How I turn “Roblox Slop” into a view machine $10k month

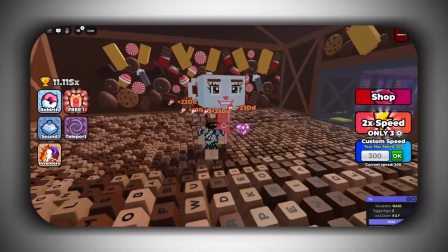And now the entire recording process is done, so let's switch over to CapCut and start editing.
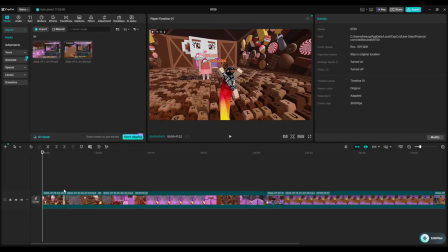Okay, so first press the import button and import all your clips. Then you should trim it down by using these edges like this. I've already done this. Next, you need to make your clips audio 0 so there is no background noise. You also want to change the screen ratio to either of these to make it fit a shot.
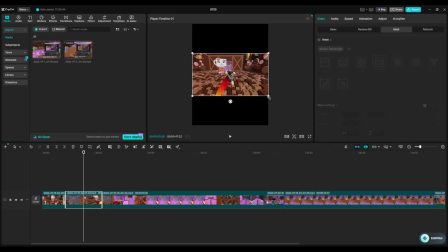You also want to scale all your clips as I'm doing here to make all the clips fit. You can also crop any unnecessary things like the bottom.
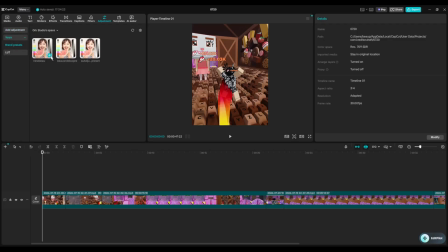Next, press add adjustment. I have mine saved as a preset already, so click add adjustment, not what I'm doing.
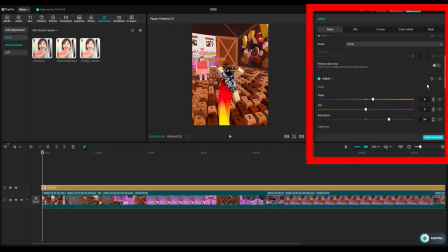Then make the adjustment fit the clip. These are the settings for them. Copy mine and pause if needed.
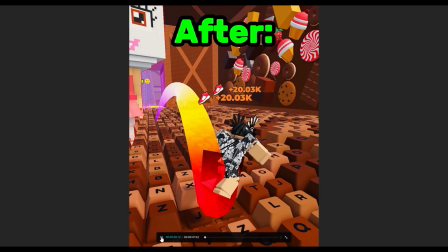This is before and this is after. Now we are going to do a call to action. which is a way to get more subscribers.
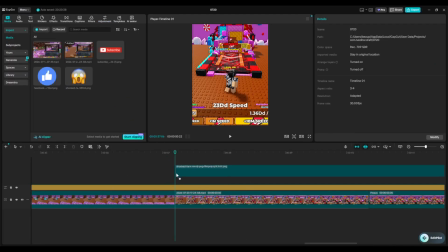So first, we are going to freeze the clip, which is going to freeze it for 2 seconds. Now, I added my images from Google, link in the description for a PNG maker.
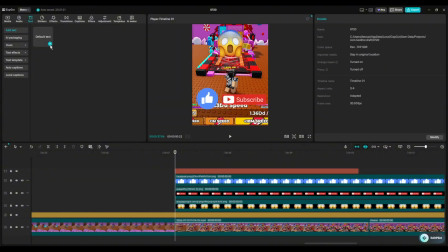I then resized and moved them to a good place. Then, I added a text saying, "Will I make it?" For font, I will be using Rubik. I also made it bold and added some stroke.
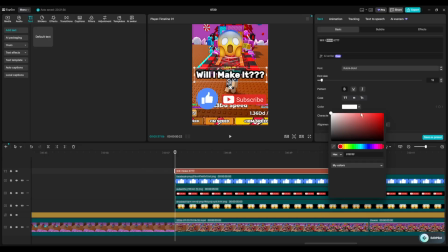And one thing I like to do is make some of the text a different color to make words that I want to stand out. I do this because it makes the text easier to read in a way.
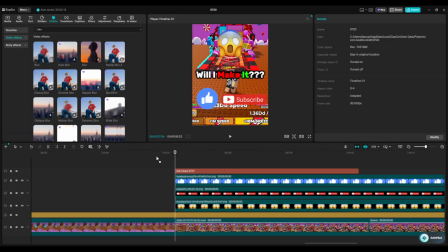Okay, so now I'm going to add blur effect for this background and drag it in to the bottom so that it does not affect the other overlays.
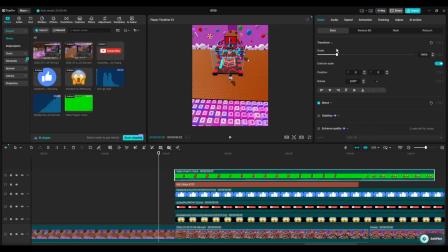If you want to add a sound from a video, import the clip and make the opacity 0 in blend.
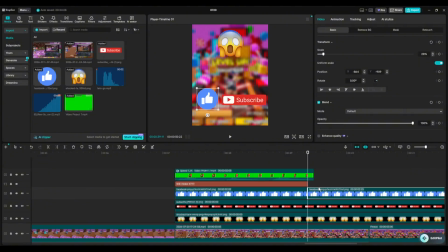I also resized it here so it would fit. I then also resized the rest of the clips for this call to action.
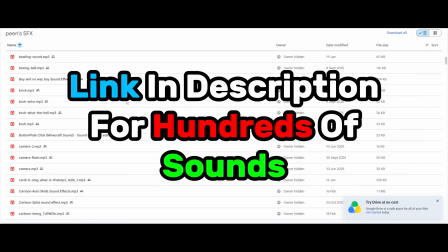I have left a link in the description for you with hundreds of free sound effects for you guys.
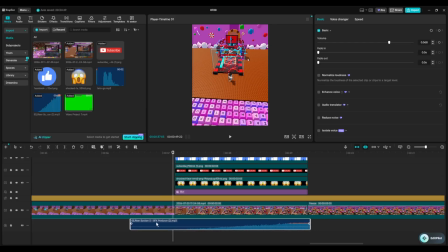I will be adding a rising sound effect and a smooth sound effect after that.
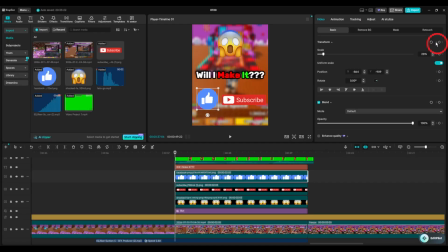Okay, so now we will be using keyframes for this next part, so look carefully. We will place one keyframe here, go further down and move it a bit. This will create another keyframe and it will make the image move to that place.
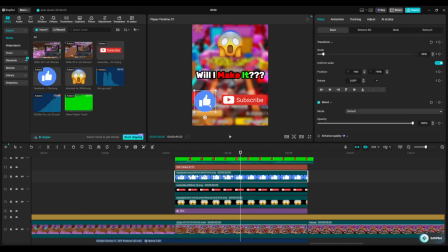I then did this across the whole clip to make some movement so it does not look flat and boring. This is what it looks like. I think this is a little fast, so to make it slower, you will need to make it a compound clip and then change the speed so it is slower.
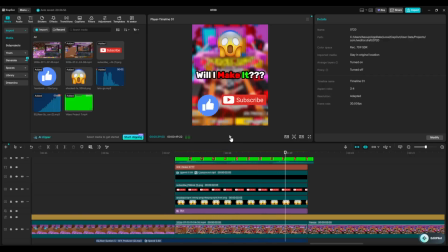Now as you can see, it is a lot slower. I then did this for the rest of the clips, and this is how it turned out.
3, 2, 1, let's go!
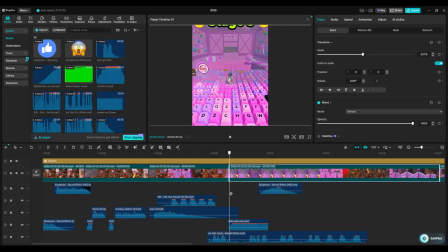Okay, so there is a bit in the video where the player is just waiting, so I'm going to crop that part out so the viewer doesn't lose interest.
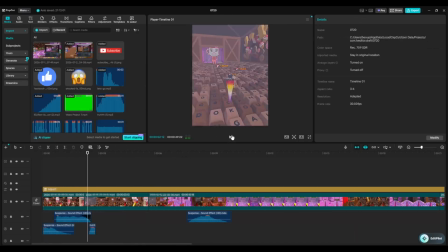Now this is just me putting in some sounds from the link in the description, in places that I thought would look nice.
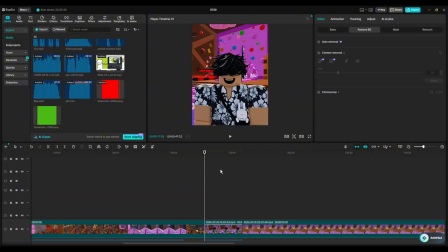Next I added the angry sound, and I added a red overlay from Google, and I trimmed it and resized it so it fit the clip.
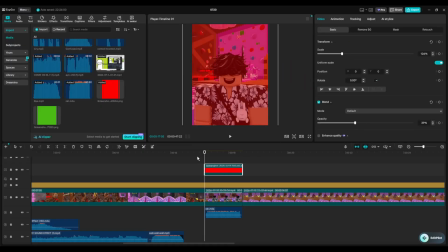I also lowered the opacity. Next, I added an angry sticker from CapCut Stickers,
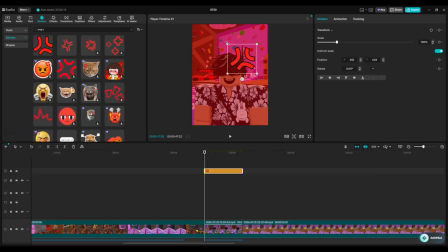resized it and positioned it, and it turned out looking like this.
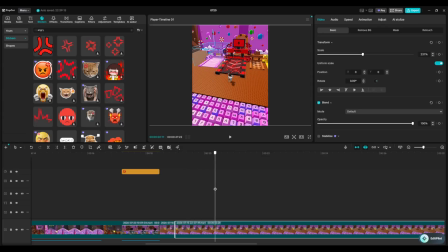Okay, now for the part where I drag in the treadmills. I cut up the video so that you can only see when the treadmill is moving.
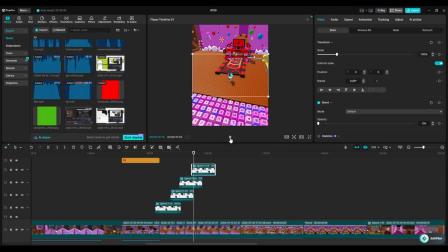I also added a slide sound effect for each slide. It turned out looking like this.
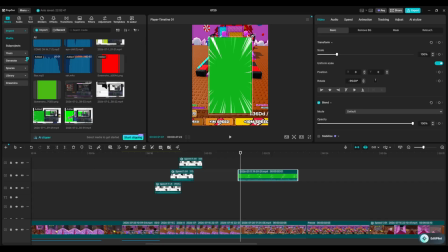Next, I will be editing the part where I jump on the treadmill. So first, I added a running green screen. I made it fit the clip and I used a chroma key to remove the green in the image, increasing the intensity to make it look better.
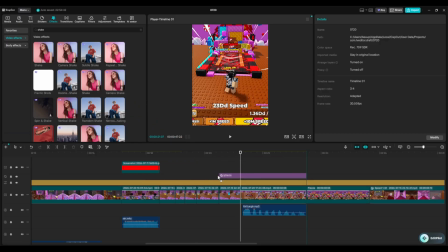I also had a shake effect and resized it to fit the clip. Now it looks like this.
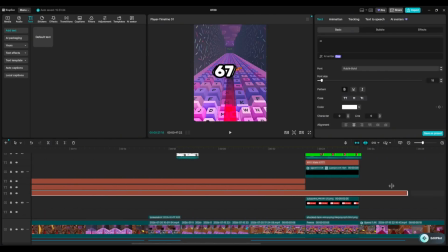Next, I did the screen icons. So I made a text for each speed number.